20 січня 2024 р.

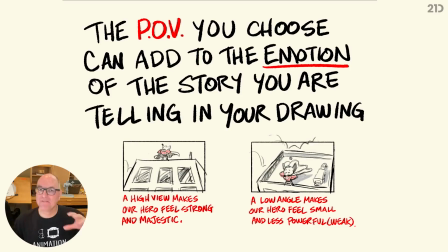246s
And so that viewpoint, that point of view, can really help to create an emotion or give us some details in the storytelling that's essential for that moment, okay?
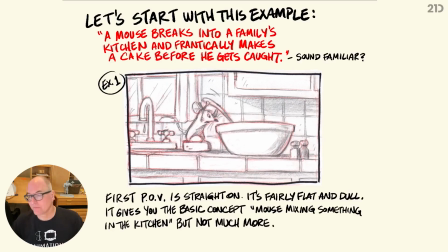259s
So that is in our wheelhouse of tools. So here's another example, and I've chosen something that is, yes, you could say very much like Ratatouille, but it's a mouse that breaks into a family's kitchen and frantically makes a cake before he gets caught.
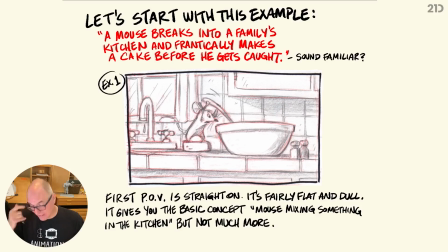275s
So, okay, yeah, mouse in a kitchen cooking, or in this case, baking. So here's like a first point of view. This could be an establishing shot if we were wider, where there was more information in the frame.
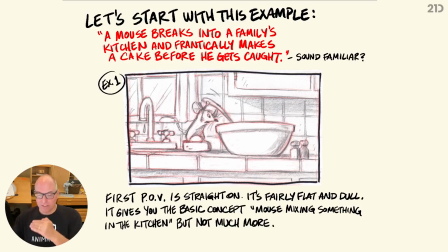288s
We're farther out, we'd see more of the kitchen. But we could be at this eye level. See how we're not really seeing inside of the bowl? We're not seeing much of the countertop here. It's really kind of straight on.
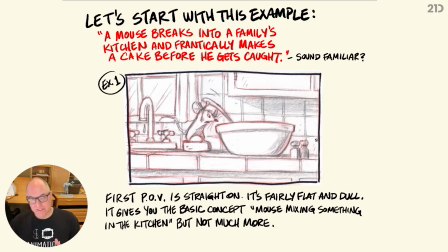299s
The horizon line is like right there in the middle. Not the most dynamic, not the best design, but it's informational at the very least. A lot of comedy plays out in flat,
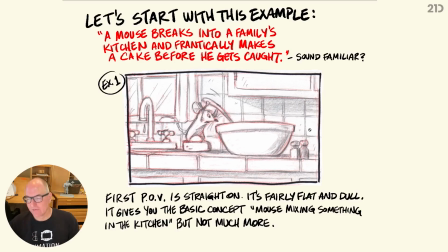312s
middle of the road kind of horizon lines, but this flat graphic is a great way to showcase a lot of comedy things, because comedy tends to be physical and you just want the information in a very simple way. So this is kind of middle of the road, standard, a little boring.
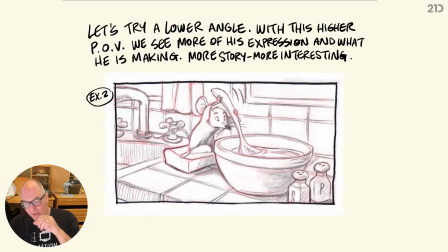331s
Now let's bring our camera up a little bit and turn it in a little bit. So now we're a little askew, and now we got these nice lines going across the frame to a horizon line that it's up a little bit higher here. And so we're getting these nice dynamics here.
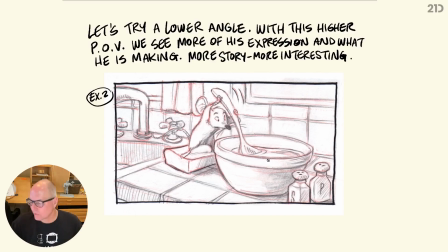351s
We're now seeing the curvature of the bowl, so we're seeing inside of the bowl, and it breaks up the frame nicely. We're showcasing more of a 3/4 view of the main character. And so this might be nice for acting or dialogue a little bit,
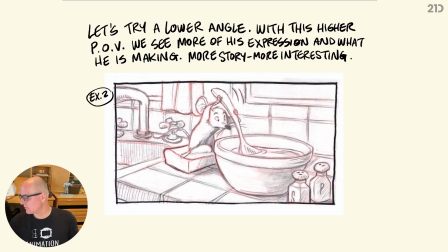368s
but we're getting a lot more of the countertop too, which is great also. So this is a good, more interesting design.
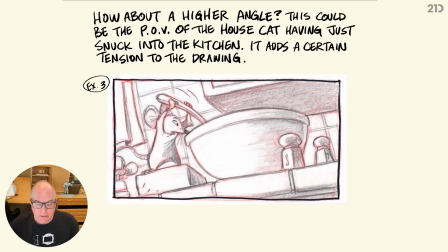377s
Here's another one. And it all depends on the story. I'm not saying that there's a better or a best, because it just depends on what you're trying, your viewpoint and your point of view that you're trying to get across. But now we're lower. This would be a good viewpoint for a character looking up at him. Say a cat came into the kitchen or something like that, right? And so we're lower.
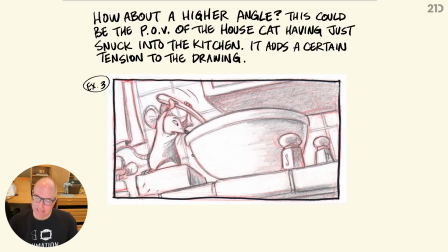396s
So we're seeing the bottom of the bowl and the cabinets and the soap that he's on. If we were wider, we'd see more of the bottom of the countertop too. It's good for, frantic stirring for the character.
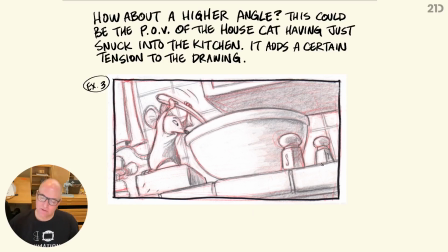409s
Does not showcase his face very well, but definitely good for a low angle look at our character.
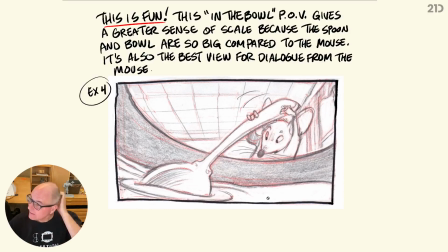418s
Oh, now this is a fun one, right? So we're in the bowl looking out at him. So it's almost like the camera is right there with whatever he's making. This is a great view to show scale, because now look at how big that spoon looks.
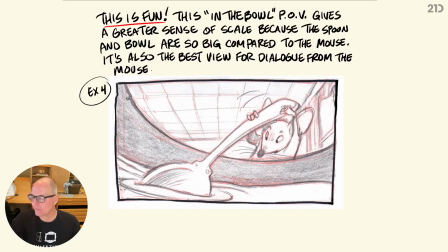433s
It's in the foreground. We're breaking up the frame in an interesting way with the dynamic of the bowl. We're also showcasing him. We're really front on him. This is a great view for dialogue with your character. Or say, what if you wanted that cat that we talked about coming up behind him in the background here, and we just see this face rising up.
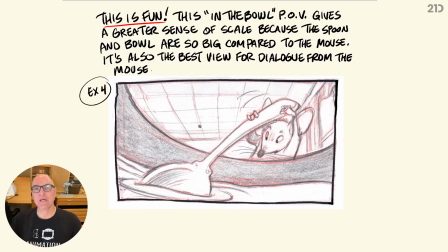452s
Great way to showcase that, because it's a surprise. So there's a lot of fun that comes from this in the bowl kind of a shot, but should only be used in the best possible way.
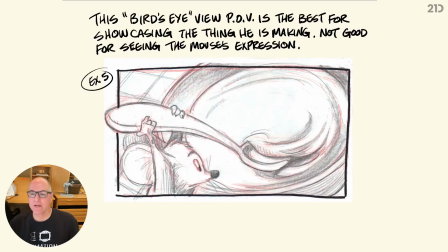465s
Depends on what you're going for, right? Or like this one, bird's eye view. This point of view, our camera is way up high, like a bird, looking down, straight down. Not a great showcase for the mouse. We're not going to get a lot of dialogue out of him.
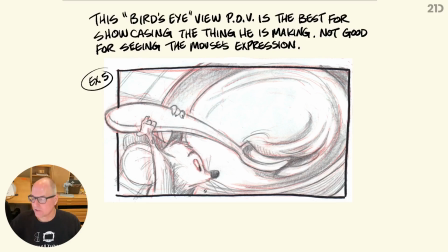480s
It's a great showcase, though, in the composition if your story is to showcase in this moment what he's making. So this would be a good angle to be at if it is about what he's making.
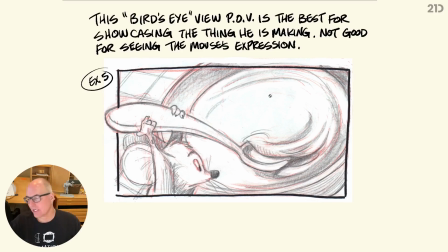493s
Maybe there's a color change that happens because he added some ingredients, or maybe he sprinkled in some salt and pepper and we see it go into that, and then he starts stirring frantically. So if it's about what he's making, great point of view for that.
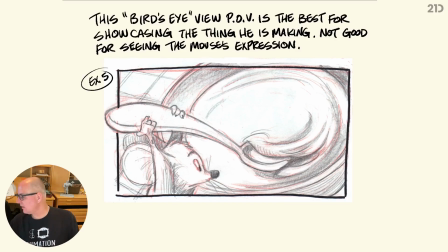507s
So all these options, like I'm saying, are up to you. We have these options available to us.
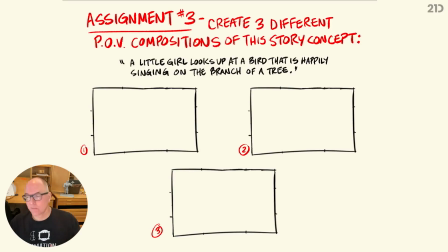514s
We're the camera person in this case. So if you're a storyboard artist or want to be that, that's where you think about point of view. But it helps bring life to any of our stories. Now we're into assignment 3. Okay, so this is where I want you guys to put into action your point of view thinking.
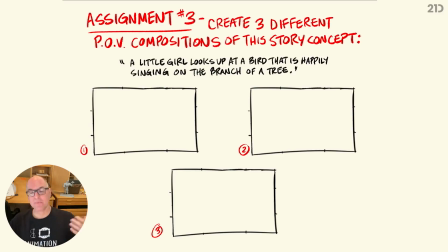531s
We've conjured up some ideas through my examples. Here's an example for you of a story concept. I'm going to give it to you, and I want you to run with it. Draw it 3 different ways, because that's how we learn, is through trying different variations, not just one idea. I want you to try 3 rough ideas right now.
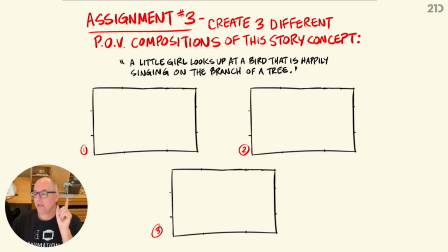549s
A little girl looks up at a tree, at a bird up on a tree that's sitting in a branch that is happily singing. So I want you to kind of think about what's that point of view? What would make that interesting? Are we looking over the bird down to the girl, showcasing her on the ground?
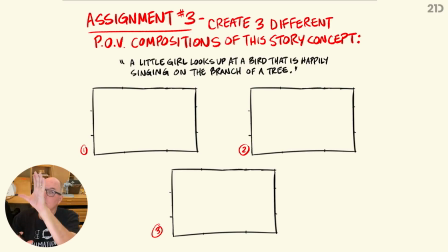568s
Are we looking up over the girl's shoulder at the bird? Try a couple different things with this dynamic. No wrong answers. I want you to experiment a little bit, but think about your camera angle and how you can get some different storytelling just from your point of view. All right, we'll pause for a minute and then I'll do one.
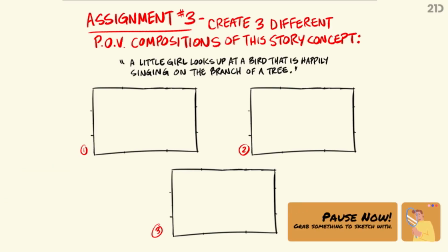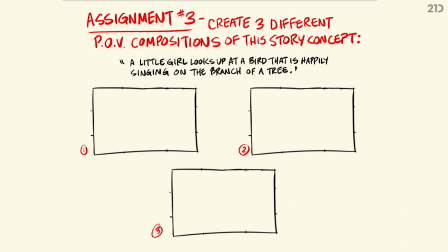594s
Alrighty, let's get into it. Okay, so this is a fun challenge, right? So thinking about the composition, I'm thinking about a branch. I want to put this little bird on a branch.
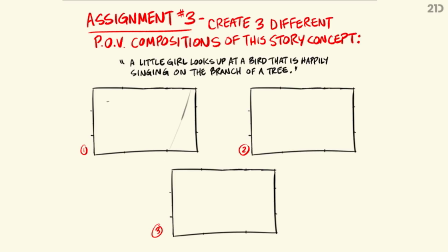606s
So I'm going to go for like a down shot where we're looking down at the floor plane down here. This is the ground. And maybe there's a house over here with some steps or something and a porch.
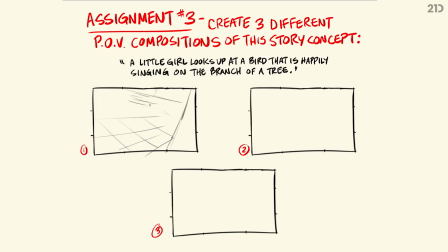625s
But look at, I'm getting some nice angles from this. This is our tree. I'm going to put the bird. Well, I want to put the girl over here somewhere in the thirds, not too far over. So I'm thinking that she could be here, looking up.
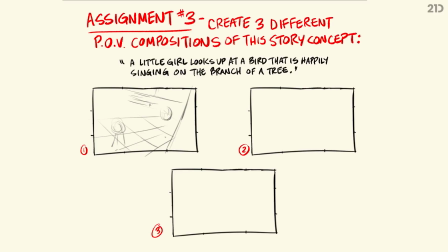642s
And then I'm going to try and let me put the bird over here, so we get that nice diagonal this way. Actually, I'm going to go a little higher with the bird to get him in that thirds area to showcase him more in an appealing way.
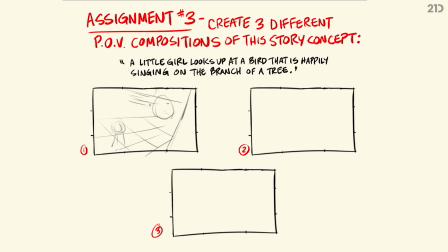658s
And I'm going to make him larger, so he's going to be a bigger shape on a branch. Now it's starting to come together, right? You're seeing this branch go off this way,
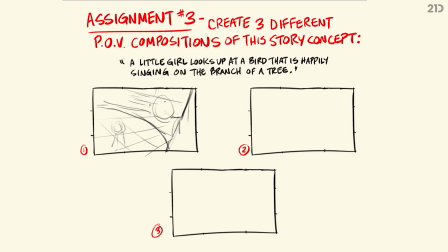675s
and the angle is that way. Now we're looking down from the bird. The bird is kind of caught up in the moment, maybe doesn't notice the girl.
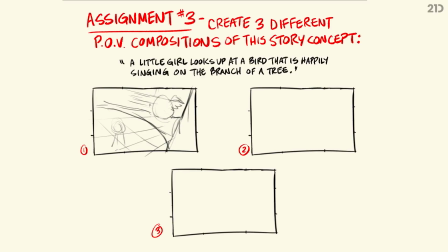692s
Why is my eraser not working? Oh, I gotta make it more opaque. Okay.
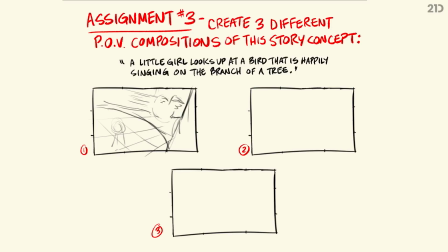709s
Okay. Again, it's better if you did some character design before you start. Let's make it a happy singing bird. Tweet, tweet, tweet, tweet.
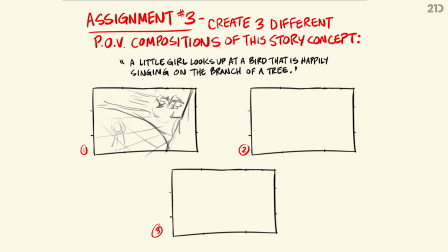And the bird is like throwing around his.